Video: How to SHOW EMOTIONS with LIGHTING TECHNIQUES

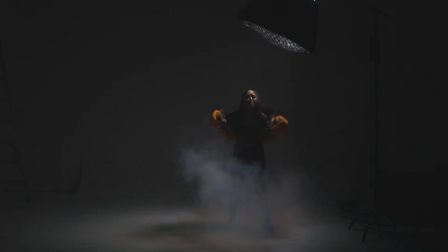[4:09]
So it was a single spotlight on her and everything else was pitch black. All the other lights were turned off, and I kind of wanted to just kind of depict that emotion of kind of loneliness, kind of confusion. So this is kind of just a way of saying, this is you right now here in this spot, and you're kind of surrounded by darkness. You don't know what's going on. You're a little bit lost. You're kind of confused. Lighting up with one light, single light, spotlight on the person, on the subject, kind of depicts that emotion.
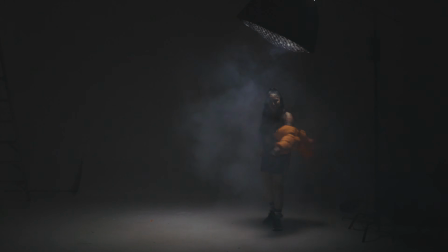[4:34]
And I really like this look because it has super harsh shadows with a little bit of revealing light, a little bit of highlights depending on who the person is, what they're wearing, and kind of how it emits and reflects that kind of light. So the emotion here is confused, lost, and just, you know, don't know what to do.
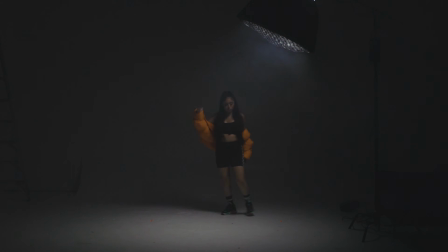[4:52]
And at the end of this shot, she actually walks off and kind of looks a little bit confused, which is amazing. And I ended the video with that, and it looks super good. But you can also use two lights to kind of depict an emotion that kind of feels kind of lost, kind of angry. So here I actually used three. One of them was super dim, so I don't even know if you want to count it, but it was kind of acting as a fill light, so it didn't look completely black, because the EOS R does have a little bit of issues with noise and kind of like low light.
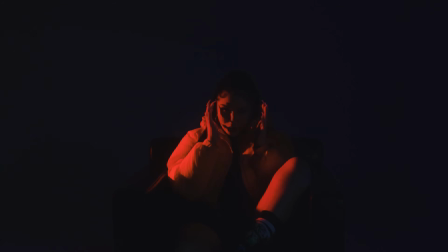[5:19]
So I wanted to kind of give it a little bit more light. So I had a 120D with a Light Dome Mini over here at like 15% to kind of light up the other side of her face from the other lights, because, you know, I didn't want it to be like completely pitch black and have a lot of noise on it. We had that there. But we had a 120D with a spotlight and a filter on it. So we had a red filter for it because I kind of wanted to depict that anger. When it's dark, it really works well with red, and it kind of depicts that emotion of I'm so upset, or I hate this, or, you know, just anger and fear, or even just like power,
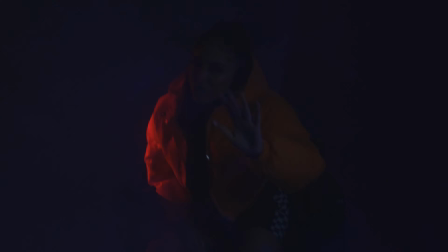[5:57]
you know? We had that, and then the 120D2 emitting that light to fill kind of the other side of her face, as well as an option of turning off that 120D2 or dimming it down a lot so that it kind of just emits that red light and you get that kind of silhouette kind of
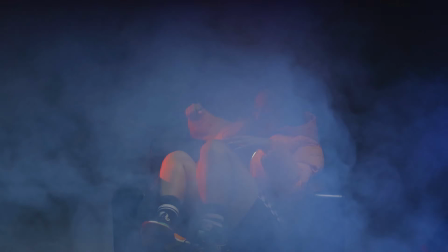[6:12]
look with that red hitting the side of her face.
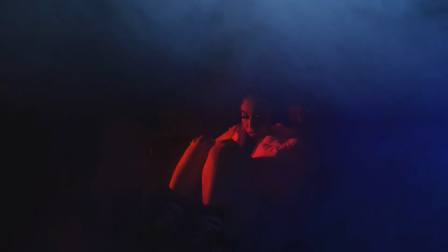[6:14]
Those two are amazing looks, and they work like super great for kind of depicting that kind of emotion, that kind of dark, what's the word? That dark, mysterious kind of look. So I really like the emotion that came out of that, and that shot was super awesome. I love the shadows. I love the way the light kind of just hits her face and you kind of don't see much else, but you still kind of make out her face and kind of see what's going on with her. Now you may be seeing a trend here. In a lot of the shots, there's smoke. Personally, I just love using smoke, but smoke is actually really good for lighting.
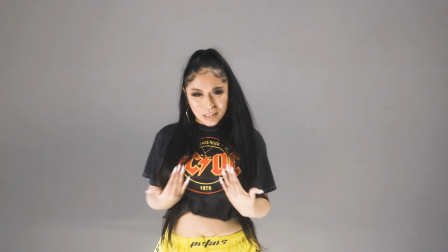[6:44]
It really helps to kind of emit specific kinds of light and kind of diffract the light a little bit so you can actually see things.
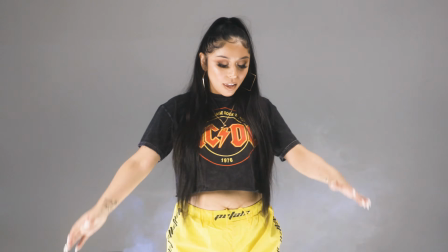[6:50]
So let's look at this shot here. It's super bright. You might not even see the blue light that's coming in, but the moment the smoke comes through,
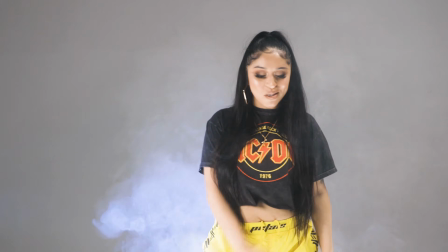[6:57]
you can really start to see that blue hitting her, hitting the air, hitting just the background in general.
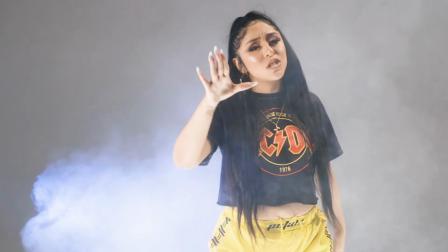[7:03]
You can't really see it if the smoke's not there. So having smoke or fog really helps with light, especially if it's colored light.
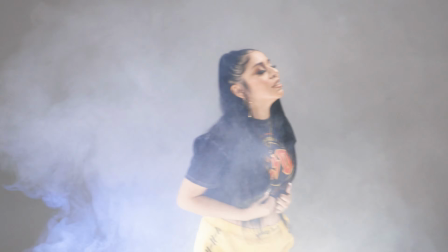[7:10]
The colored light will stand out if there's fog. So whenever I'm trying to use colored spotlights and whatnot, I really like to kind of throw in some smoke just to kind of like add to the atmosphere and the environment and kind of diffract the light a little bit so it kind of lets me show color and emotion because of the smoke. So smoke is a good option if you really want to start using color spotlights and kind of just, you know, show some emotion and add some cool effect. And then we have this shot here where it is actually a spotlight and there's smoke.
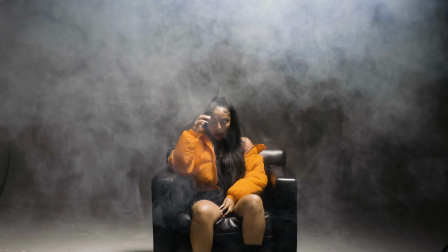[7:41]
So it's just one spotlight heads on, straight down on her, sitting in a chair, and she is just cool in it.
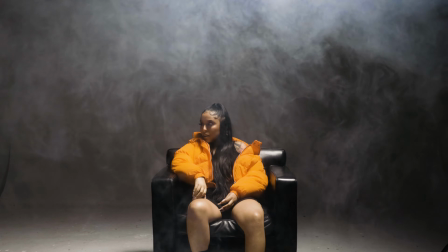[7:49]
She's just doing her performance scene. You know, it's kind of just like a lazy, kind of emotionless kind of look, you know.
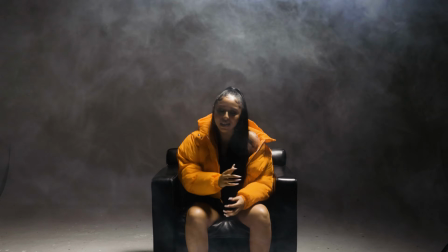[7:55]
It's not too dark, not too bright, smoke everywhere, not much color, kind of desaturated.
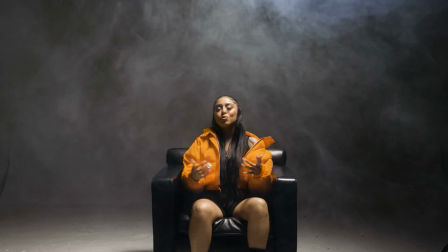[8:01]
All you can see is the orange of her jacket, and it's just emotionless.
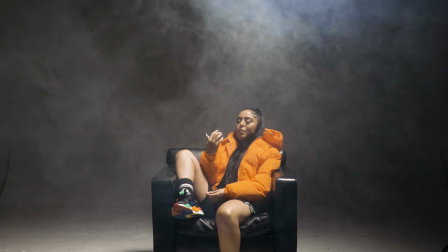[8:06]
Maybe confused, maybe she doesn't know what she's feeling, maybe she's considering it, maybe she's thinking about it, who knows. That's kind of what I want to depict there.